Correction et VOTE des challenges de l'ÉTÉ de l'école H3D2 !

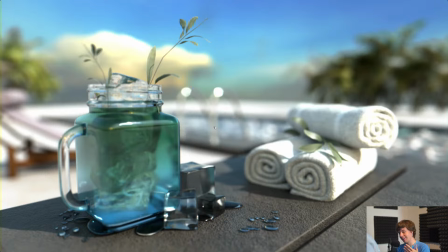Pareil, tu vois, on est quand même au niveau où on aurait pu quasiment penser que c'est une photo. Quand on peut quasiment penser que c'est une photo, c'est que c'est quand même un très très très bon niveau. Donc voilà, Romain, je le connais bien, il travaille déjà, il est très bon, donc j'ai fait exprès de chipoter au maximum dans les détails pour que, bah voilà, pour vous donner encore plus de clés pour qu'il y ait encore plus
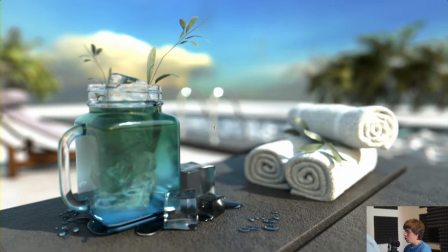loin, mais ça reste un super taf et il faut surtout pas dénigrer, donc un énorme bravo Romain.
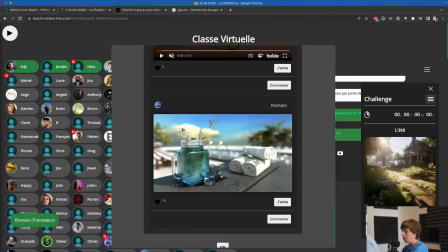Et d'ailleurs, si tu penses toi aussi que le boulot de Romain est excellent et qu'il mérite de gagner ce soir, et bah tu peux aller voter pour lui, hein, allez voter pour lui.
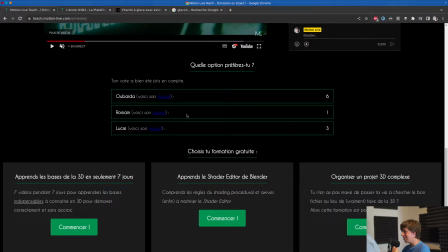Ah bah je vois que quelqu'un l'a fait, voilà, parfait, incroyable, continuez, on laisse perdurer la compétition. Rien n'est joué, rien n'est joué. J'ai vu des émissions où les ans sont remontés et tout, c'était fou furieux, donc allez-y, faites jouer la compète, ça va être énorme.
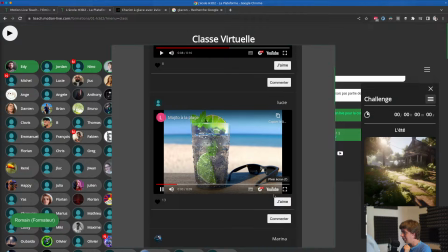Et nous, on passe au travail de Lucie, justement. C'est parti. Donc le travail de Lucie, il est là.
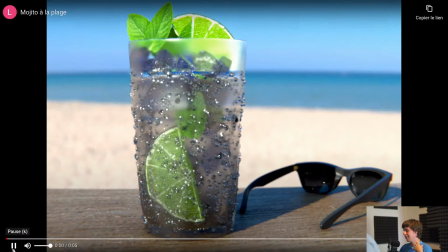Et le travail de Lucie, que dire. En fait, ce qui est ouf avec le travail de Lucie, c'est que elle a fait le choix de faire une vidéo, et sur sa vidéo, elle a dit, et moi je m'en bats les couilles, je vais faire de la condensation qui bouge.
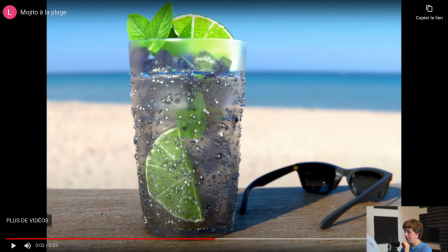Et c'est le genre de truc qui est très difficile à faire et qui est vraiment parfaitement exécuté. La goutte là, elle est excellente. L'animation, elle est parfaite. Elle est vraiment parfaite. On sent cette goutte qui descend un peu, qui tape contre une irrégularité, qui repart sur le côté.
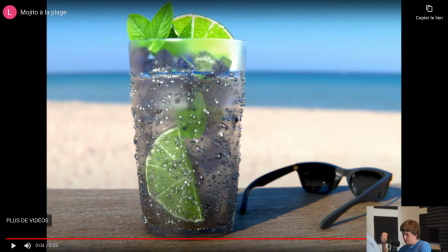Elle est parfaite. Je ne sais pas si tu l'as faite à la main, la goutte, ou si t'es massé sur une vidéo, ou si c'est la triche avec de la projection, ou peu importe. Mais ça marche super putain de bien. Et là-dessus, Lucie, énorme bravo.
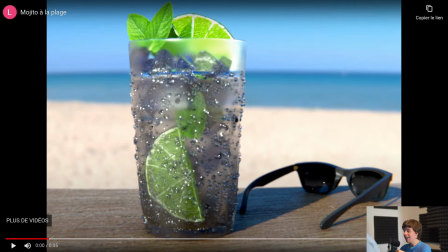Énorme bravo. C'est ce qui fait que ton travail, ça pousse le niveau de ton travail à. Ça le skyrocket, si je puis dire, à un niveau. Tu vois, sans ça, ton travail est bon. Avec la conscience qui bouge, ton travail est excellent. Donc ça, c'est super, super, super bien. Je ne peux que te féliciter pour ça.
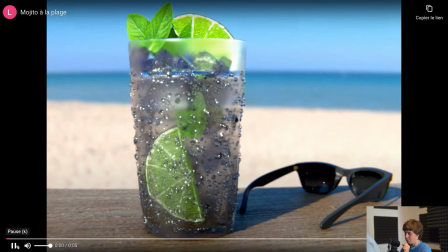Énorme bravo sur, voilà, sur ça. Trop, trop, trop bien. J'ai tout fait à la main. Et bah putain, c'est très réussi. Bravo à toi. Alors, le petit truc dommage dans ton travail, Lucie, après, je sais qu'on est, on n'a pas beaucoup de temps, mais que c'est ton rendu flicote un peu.
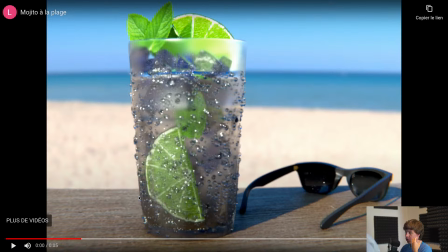Tu vois, on a des petits flicotis de Firefly. Je pense que tu aurais pu régler facilement le problème en simplement clampant ton rendu. Donc sache-le pour la prochaine fois, ce petit flicotis là, si tu clampes souvent, ça s'en va. Et ensuite,
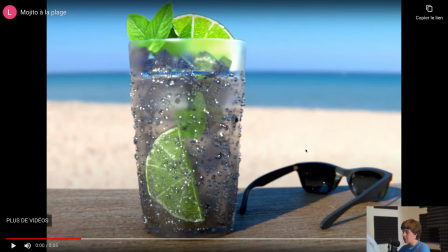les autres trucs qui sont super bien aussi, hein, ton éclairage est hyper bien fait, il est en place, ça marche trop bien. Ton HDR est là, elle est en place, ça marche trop bien. Tes shaders sont en place, la plupart sont super réussis. Les objets sont crédibles, mais on a un problème, Lucie. Comme notre ami
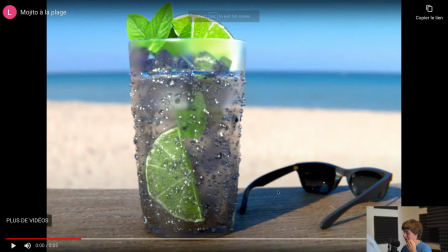qui est ici, là, notre ami Pierre. On a un problème tout bête, Lucie, et peut-être que tu vas le voir. Tes lunettes, elles sont beaucoup, beaucoup, beaucoup trop petites. Là, tes lunettes, elles sont quasiment aussi larges que ton verre. Est-ce que ta tête, elle est aussi large qu'un verre?
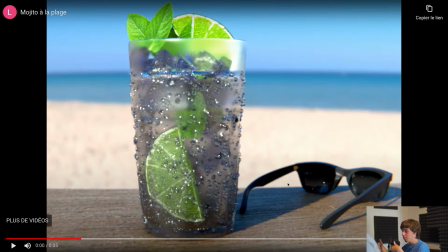Tu pourras jamais ces lunettes. Tes lunettes, c'est des lunettes qui sont... C'est des lunettes de bébé. Et du coup, ton verre, dans l'image, il paraît immense, en fait. Et c'est le problème principal de ton image, en fait. Il y a un problème de proportion. Alors, en vrai...
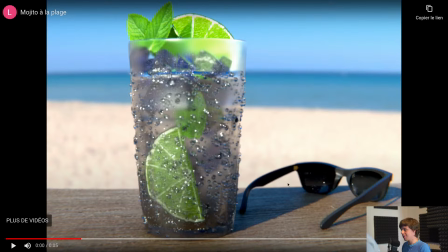C'est pas trop grave parce que moi, par exemple, la première fois, je l'avais pas vu. Je l'ai vu la deuxième fois que j'ai vu la vidéo. Donc, c'est pas catastrophique. Mais attention à ça. Hein, faites gaffe aux proportions. Voilà. Comme dit Marina, avoir un Morita géant. Faites gaffe aux proportions. C'est des choses qui sont vite choquantes et qui vont. En fait, on va avoir du mal à mettre le doigt dessus.
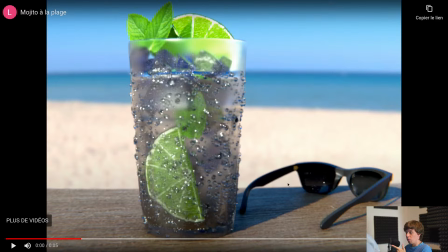Mais on va se dire, il y a un truc qui est off avec l'image, un truc qui a pas. Et bah là, c'est ça. Tes lunettes sont trop petites ou ton Morita est trop grand. C'est toi qui vois. Mais en tout cas, il faut ou agrandir l'un ou rétrécir l'autre. C'est globalement pour moi le plus gros problème de l'image, parce qu'en fait tout le reste je trouve fonctionne très très très bien.
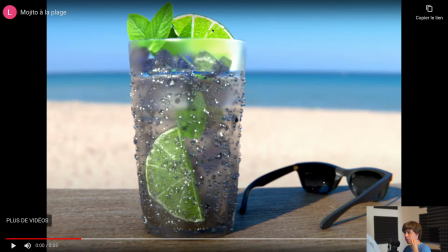Alors si tu voulais encore un petit peu loin, je pense que le shader de citron est un petit peu en dessous du reste, notamment celui-là, tu vois, on sent un peu, ça fait un peu plastoc. Pareil que pour Romain, je pense que son shader de Triton n'a pas assez de transluence, donc il faut juste ajouter de la transluence dessus et le problème sera résolu.
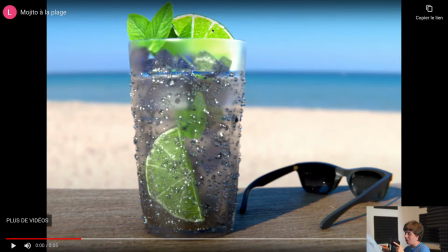J'ai justement fait une vidéo spécifiquement sur une orange, sur un travail de merde, comment il s'appelle?